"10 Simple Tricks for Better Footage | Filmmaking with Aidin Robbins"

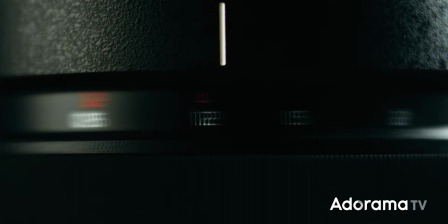0s
Good filmmaking is in the details. It's about studying and executing hundreds of tiny little techniques and adjustments
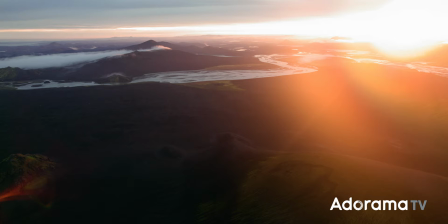8s
to slowly and carefully craft the perfect image. It takes time. And that's what's so ironic about it. Because a lot of the time, you just don't have time.
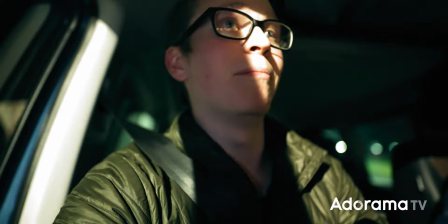21s We are chasing a bit of Aurora right overhead. It's a bit of a mad rush. I don't think we expected this.
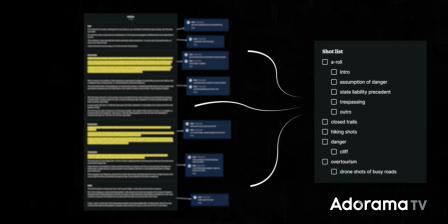26s
Sometimes good filmmaking isn't about doing everything, it's about doing as much as you can with the time and resources that you have.
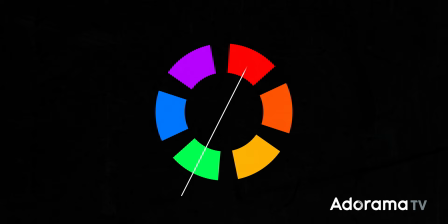35s
So today I want to share with you some of my most used techniques for quickly adding some value and interest to your footage. This is the checklist that I'm going through when I'm setting up a shot on the fly. Of course filmmaking is subjective and there's no single technique that's going to be an improvement on every single shot. And there are absolutely situations where using these techniques will not give you a better image. These are just techniques to have in the back of your mind that you can quickly pull out and consider using to quickly spice up a shot on the fly.
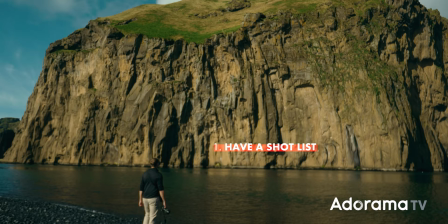70s
Before we get into the visual techniques, it's important to have some form of a shot list. This isn't a storyboard or a detailed description of every single shot, it's just whatever helps you to stay on track and go into a shoot knowing what you're trying to capture.
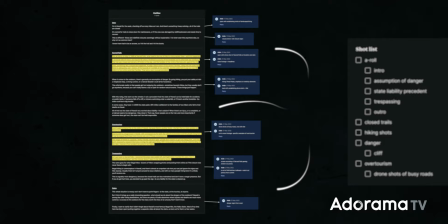86s
Personally, before I go out to shoot a video,
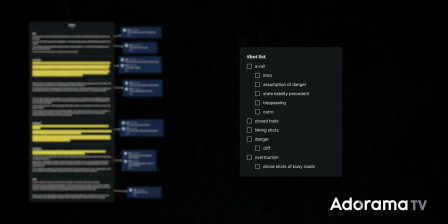88s
I take the script for that video and then turn it into a list of all of the footage that I need to convey what I'm talking about visually.
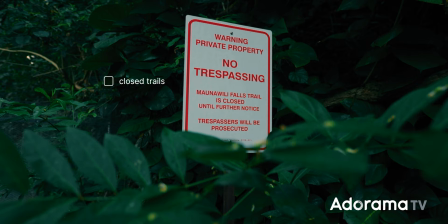96s
So if I'm working on a video about over tourism in Hawaii, I'm obviously going to need some beautiful establishing shots of the scenery and location,
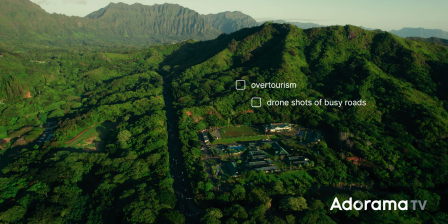103s
but also detail shots of trail closure signs, and shots that convey the over tourism problem, the traffic, the crowds. The list goes on, and I don't frequently refer to this list while I'm shooting, like checking off individual shots. It's more just like a quick update at the end of each shoot day,
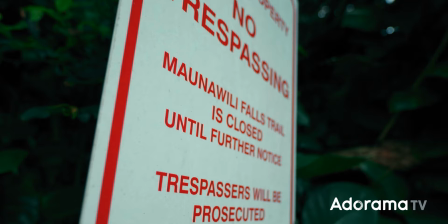121s
but I do make this mostly as a way to talk myself through what I need to do when I get to the location, so I don't just show up and like choke. All right, now let's talk about some actual behind the camera techniques, starting out with lighting, and a very simple technique first,
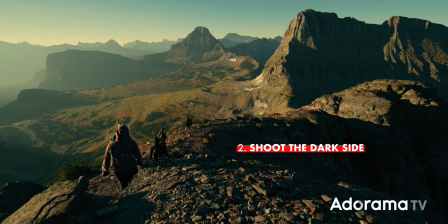137s
just shooting the dark side of your subject or backlighting your subject.
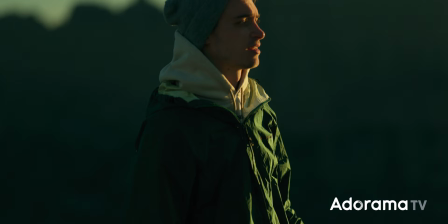142s
Usually this is as simple as just moving a couple things around so that the subject of the shot is between the camera and the light source.
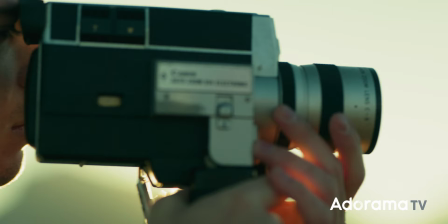149s
That way they're lit from behind. And usually this will give you an image with a lot more depth and contrast.
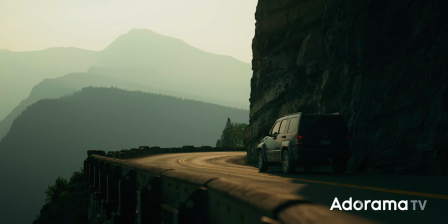156s
This is particularly helpful for shooting in harsh direct light.
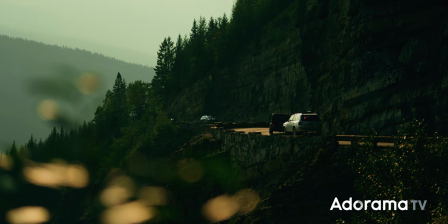159s
By shooting the darker side of your subject you'll end up with softer shadows and an overall smoother, more softly lit subject. It can also give you like a nice ring light around the edge of your subject in the right lighting conditions.
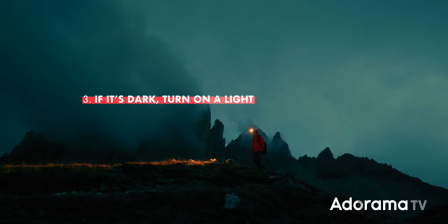174s
Another really simple lighting technique that you can use on the go is if it's dark, to just add a light, like just one.
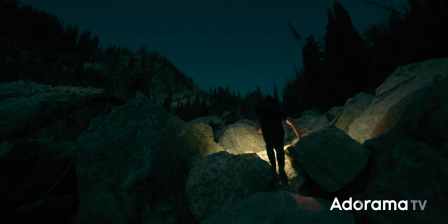180s
If you're shooting at blue hour, maybe turn on your car lights or have your subject carry a flashlight.
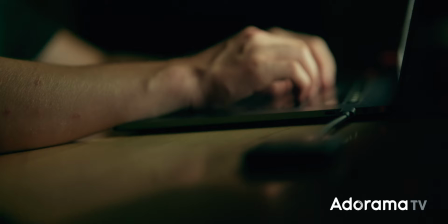185s
If you're shooting in a dimly lit room, maybe have your subject looking at a computer screen or a phone screen. When you add even just one light source into an otherwise dimly lit scene, it creates a ton of contrast and jumps right out at you.
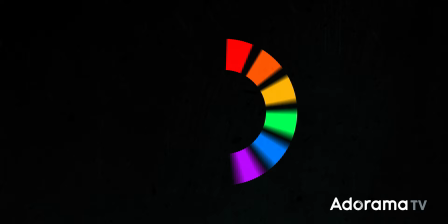198s
Another way to quickly add contrast is through color, specifically a complimentary color scheme.
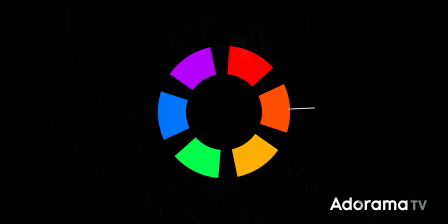204s
These are two colors that directly contrast each other, like red and green or blue and orange.
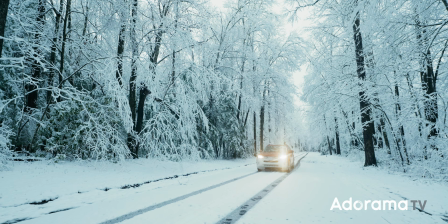210s
By choosing a color for your subject that directly contrasts its scenery, you'll draw the viewer's eye right to that subject.
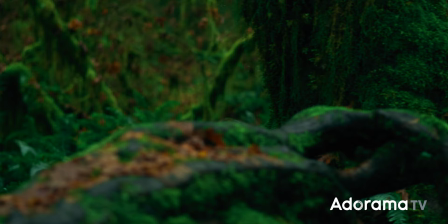218s
And this doesn't always have to be like planned out and designed in advance.
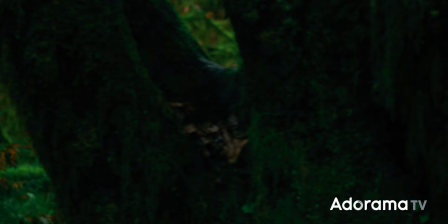222s
It could be just having your subject wear a red jacket instead of a black one when you're shooting in a very green forest
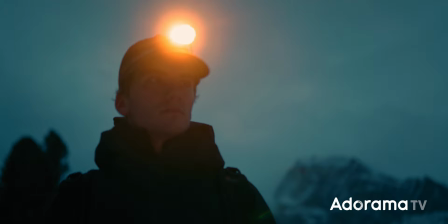229s
setting or changing your lights to a tungsten balance instead of a daylight balance when you're shooting at blue hour.
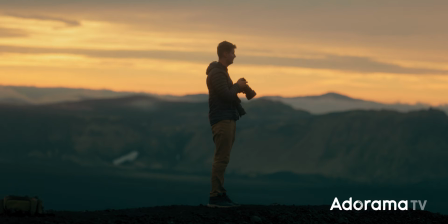236s
And one final tip to quickly draw some attention to your subject is to pull them off of their background.
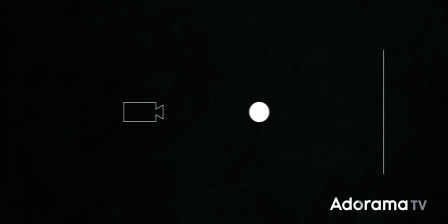242s
Back everything up to create as much distance between the subject and the background as possible.
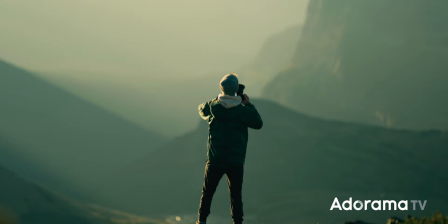247s
With more distance, you can throw that background further out of focus and also create a more noticeable parallax when the camera moves,
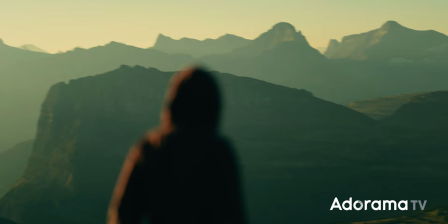254s
drawing the attention more to the subject. And this will also just give you an image that has more depth and appears more three-dimensional.
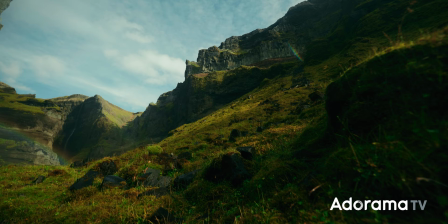262s
Another fantastic technique for creating depth and making a scene feel three-dimensional is to place something in the foreground.
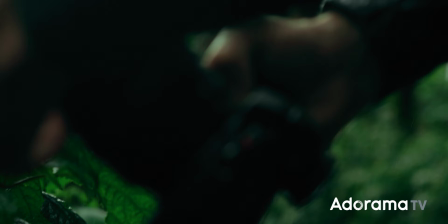269s
Usually I'll look for some kind of plant or detail that I can put right in front of the lens.
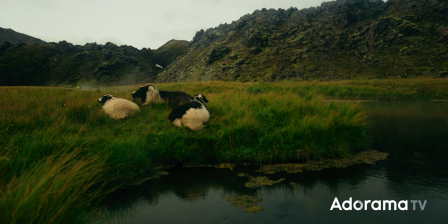274s
Having part of the scene very close to the camera makes that scene feel more three-dimensional and makes the viewer feel like they're actually there.
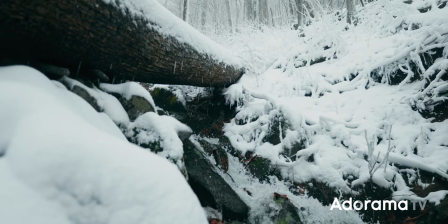283s
It's also great for camera motion. If something's really close to the camera, any small change in the motion is going to be a lot more noticeable.
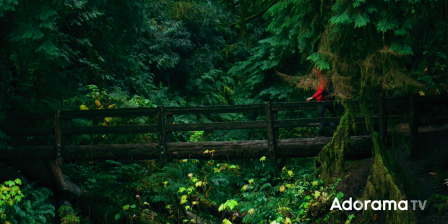291s
So this is great for shooting handheld and still having a dynamic shot. Speaking of camera motion, it's important to motivate your camera's movement. I'm not talking about like finding a psychological meaning for every camera motion.
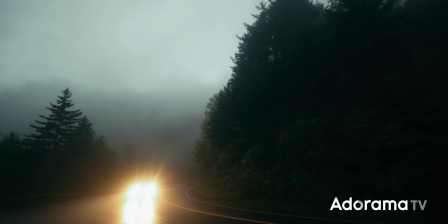304s
I just mean like finding something in the scene that the camera can follow.
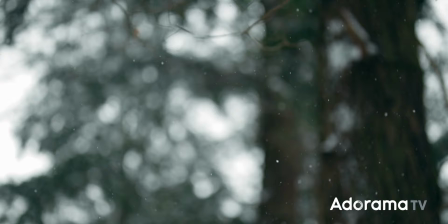308s
A pan to the left or right could be motivated by a car driving through the frame or a person walking through the frame.
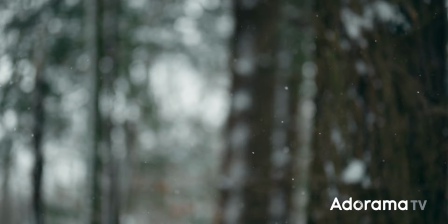314s
And if you're revealing a snowy scene, maybe reveal it by tilting the camera down so that it follows the snow falling rather than tilting it up.
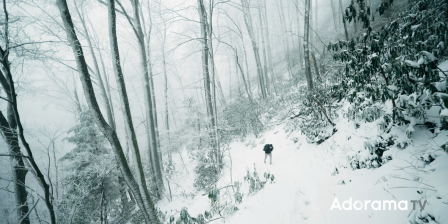323s
And while we're on the topic of camera motion, you don't have to move the camera.
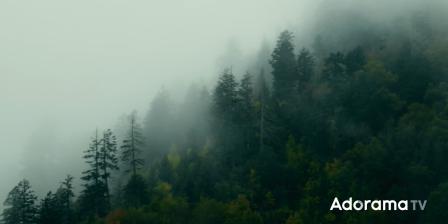327s
And there are actually plenty of scenarios where adding unnecessary camera motion can take away from a scene.
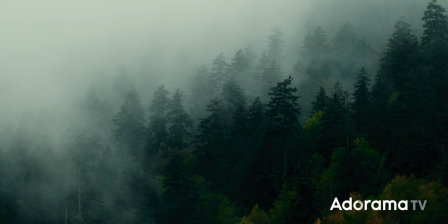333s
So here's a shot of some trees, shot handheld with a nice big camera motion. And then here is the same shot completely locked off.
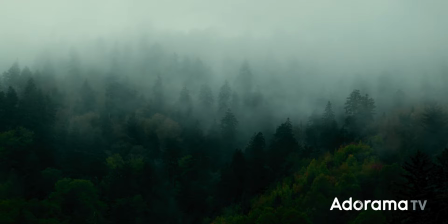342s
Ironically I think this shot is actually a lot more interesting because you can see the fog rolling through the trees and the leaves moving in the wind. Even though the the camera isn't moving, it's a lot more dynamic.
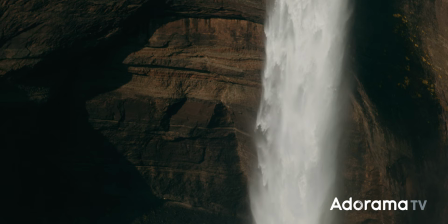352s
So keep in mind that in the absence of camera motion, the motion within the scene becomes a lot more noticeable.
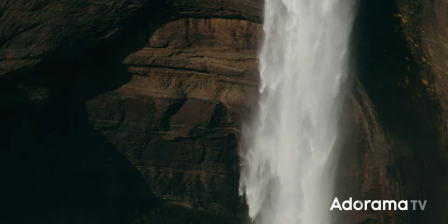358s
So before you move the camera, just ask yourself why. And if you don't have an answer, at least consider leaving it static.
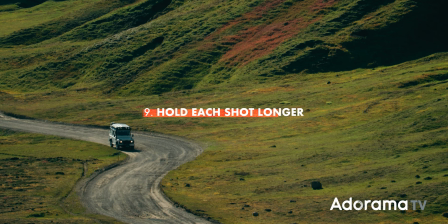365s
Regardless of the lighting, the color, the camera motion of a shot, it's really beneficial to hold that shot longer than you think you should.
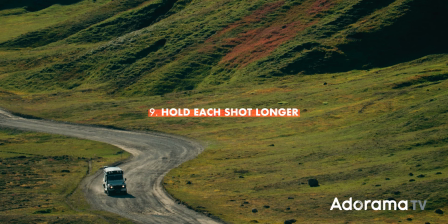374s
Because you never know when you're gonna get to the edit and want a nice long shot for your story, only to find out that that shot isn't long enough to do that. I've had plenty of embarrassing moments where I had to like loop a shot or digitally slow it down in post because I didn't have as much footage as I needed.
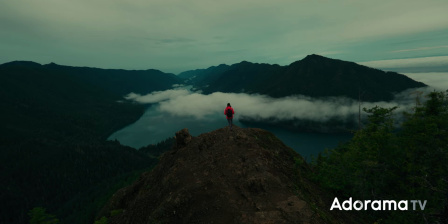392s
So you'll probably only use a few seconds of each shot, but just go ahead and shoot 10 or 15.
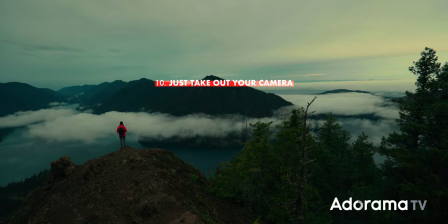398s
And the single most important technique is to just take out your camera and start shooting no matter what,
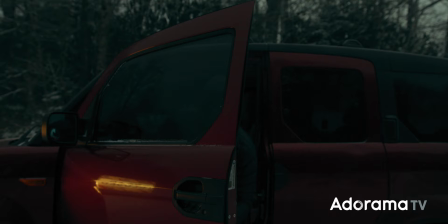405s
especially when you're traveling or shooting outdoors in natural conditions,
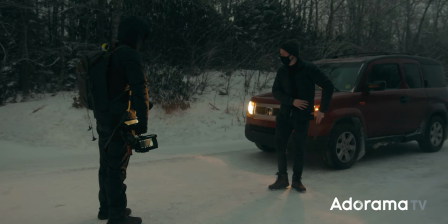410s
there are plenty of scenarios where you arrive to a location or you finish a long hike
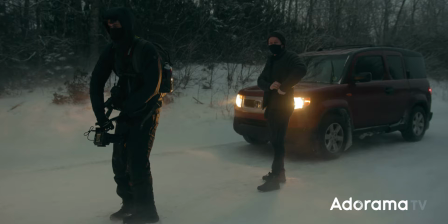415s
only to be met with really unfavorable conditions. And it can be easy to say like, eh, this isn't even worth shooting.
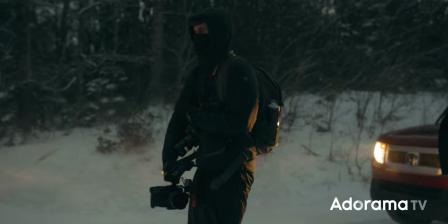424s
I'm not even gonna use this footage, so why even bother and just not even take your camera out? But a lot can change in the editing bay and oftentimes high expectations for what footage should or could have been can completely cloud your judgment of how it actually is.
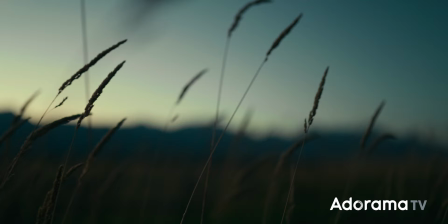441s
So no matter what, just take your camera out and just get a few shots. Chances are you'll get into a bit of a flow,
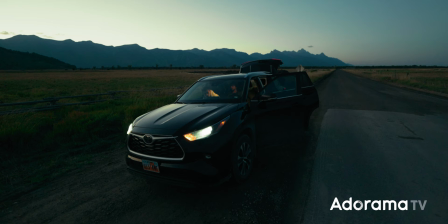448s
start finding new compositions and angles and finding ways to work with the conditions that you weren't excited about to start with. And even if that doesn't happen, it's very possible to shoot footage you don't like at the time and then end up actually being very glad that you have it in the edit. You've done all this planning, you've come all this way, just get a few shots. You owe it to yourself and you won't regret it. That's all I have for you today. I hope you've enjoyed this video, learned something new from it. And if you're new here, this is like, I don't know, the 11th or so video in a series of videos all about filmmaking.
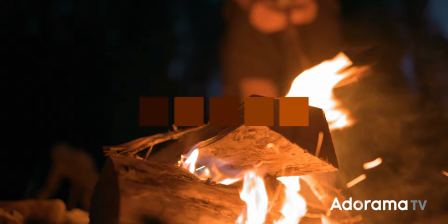483s
So we have other videos in this series that dive much deeper into topics that I've kind of brushed over in this one,
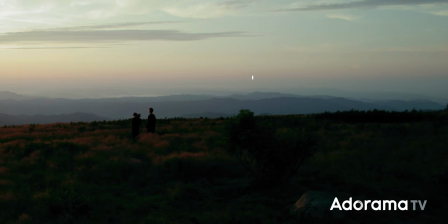491s
like color theory and depth and camera movement.